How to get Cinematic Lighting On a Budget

As a filmmaker, it's our job to do two things. One, create visuals that complement the story that's being told.
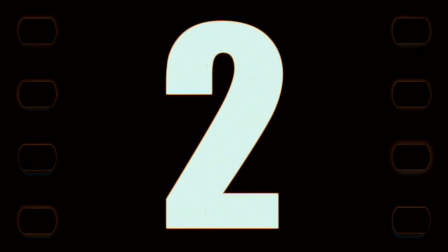And two, lie to everyone.
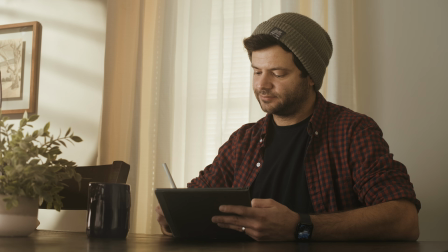This looks like a nice early morning, but in reality, it's 2 o'clock in the afternoon, and without lighting, this is what the space actually looks like. Today, I'm going to break down the lighting for this scene layer by layer, so you too can tell visual lies to your audience.
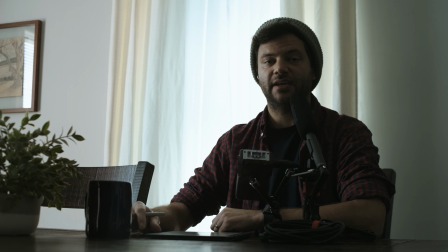Now, I have to preface this scene with one very important thing. That being, it's partly cloudy today, so as the sun moves in and out of cloud cover,
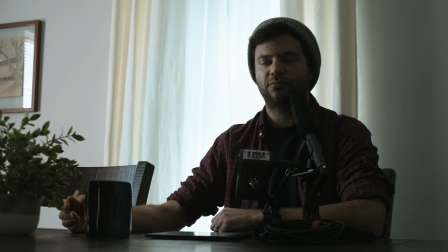it's going to dramatically change how our scene looks, whether or not we have natural light coming in through the windows or not.
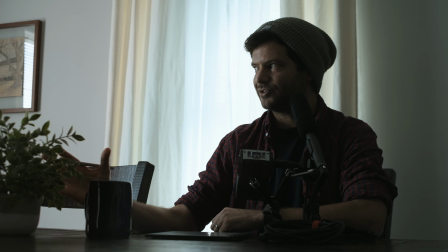So I'm going to try my best to limit the fluctuations, as you can see, as much as possible as we start layering our light. So let's begin. So like I said, I want to go for early morning, and the window behind me is a little too cool.
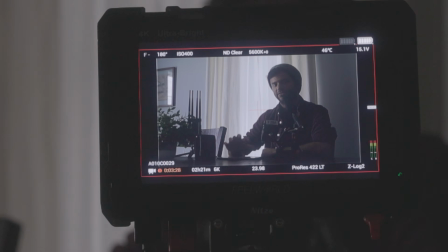Right now the camera is set to 5600 Kelvin, and I think I'm going to keep it that way.
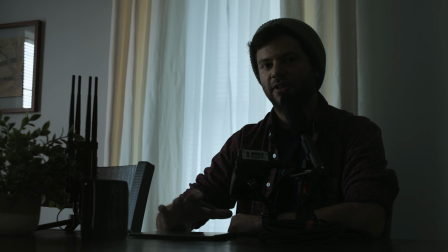But what I'm going to do to this window is I'm going to apply some CTS, or color temperature straw.
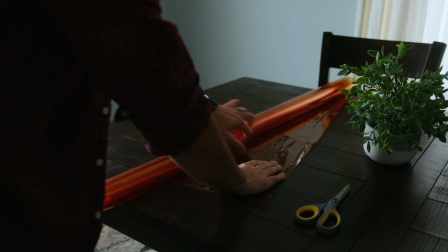I think it's actually quarter CTS. And that's just a gel that's going to go onto the window.
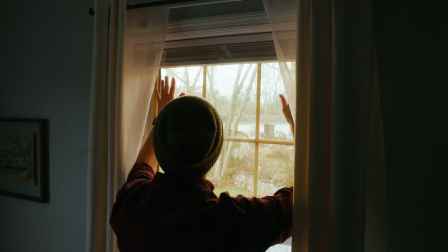So that's going to do two things. One, it's going to warm up the color temperature from behind me.
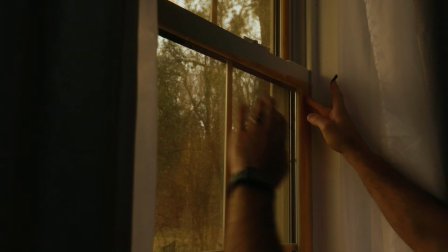It's kind of like an orangey yellow color. And two, it's going to reduce the light just a little bit that's coming through that window.
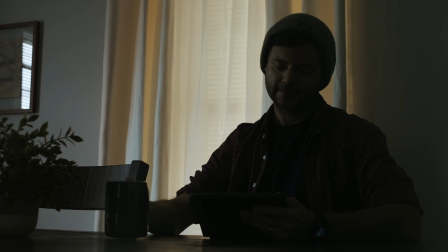Okay, so looking at the monitor, that gives me the warm glow I was kind of looking for. So now we're going to move on to the key light.
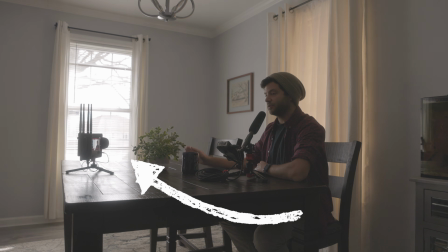Currently, I'm just being keyed by a window with natural light. So I'm going to close the blinds, possibly even flag it off with a negative fill or something like that.
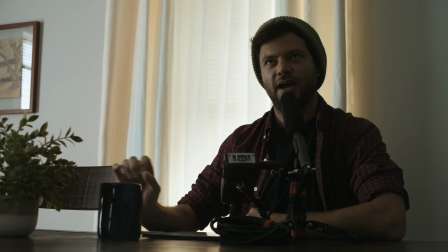And then we'll work on the key light, which I'm thinking we're going to start with a cove, sort of like a cove light.
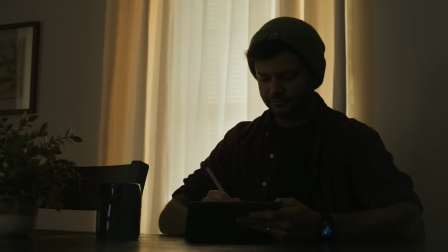If that doesn't work, then we'll try something else. So here's where we're at with the blinds and curtains closed on that window.
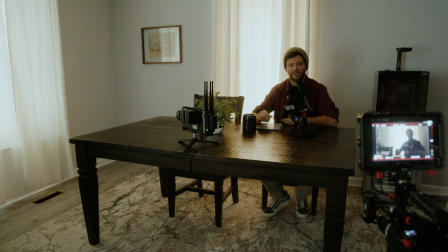And now let's move on to our cove light. Kind of cove light. You'll see. A cove light is a lighting technique that creates soft, even, and naturally wrapped light around your subject. It was made popular by the almighty cinematographer Roger Deakins. The idea is to bounce light off a curved or sloped surface, which helps diffuse the light and eliminates harsh shadows. It's a simple but incredibly effective way to enhance the soft quality of your light, and if you've never tried it before, I highly recommend it.
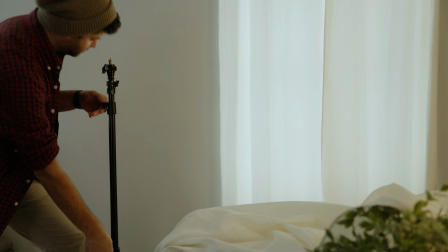So for this cove light, I started by taking 2 small light stands and used spring clamps to hold a large piece of fabric in place.
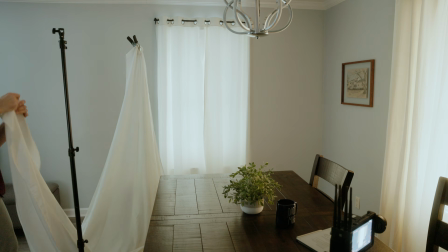Fun fact, the fabric I used is actually a large tablecloth. It's one of my favorite materials that I use personally for bouncing and diffusing light.
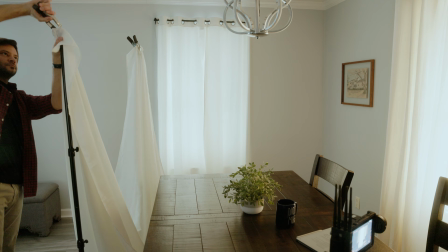Additionally, it has a slight yellow hue to it, which is perfect for this morning scene that we're shooting for.
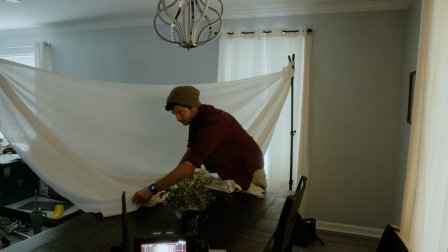Next, I spread the light stands apart and draped the tablecloth on top of the table.
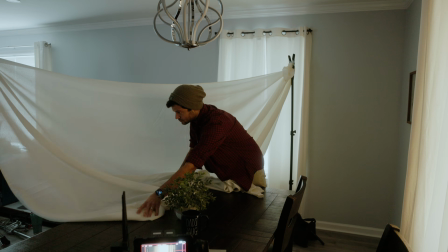The sloped shape of the fabric is what creates the cove effect. It also helps the light wrap softly around our subject's face, like I said before, which gives a nice natural look.
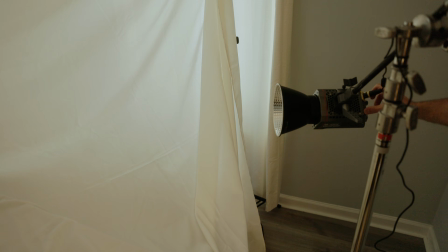The light fixture I used here was an Amaran 100XS with a reflector,
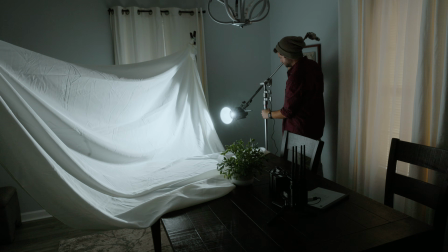and I aimed it into the end of the cove toward the center of the fabric. To avoid light from spilling onto the subject or onto the back wall,
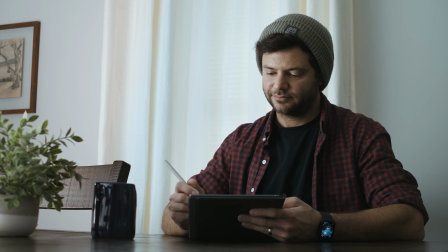I walked the light in as close as possible to the cove. And with this simple setup, here's what our image looks like at this stage of the process. Hey filmmakers, I want to take a brief break from this video, and I hope you're enjoying it as much as I enjoyed creating it. First, I want to share a valuable resource with you, my personal filmmaking gear list.
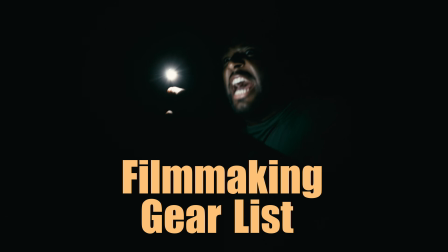This is a list of the exact gear I use as a professional filmmaker.
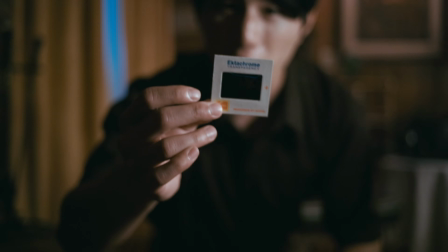Additionally, this list is updated frequently as my gear changes, so you'll always have an up-to-date resource. You can grab it for free by clicking the link in the description. Second, I want to talk about something that could completely change your filmmaking career.
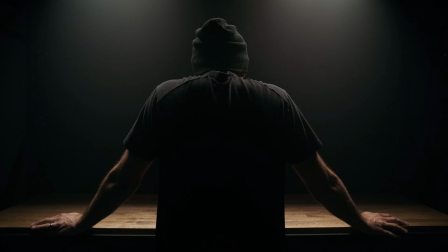If you've ever felt stuck, overwhelmed by the steep learning curve, or feel like you're on the outside looking in because of all the gatekeeping in this industry, you're not alone. I've been there too, and that's exactly why I created Unlock Film Coaching Calls.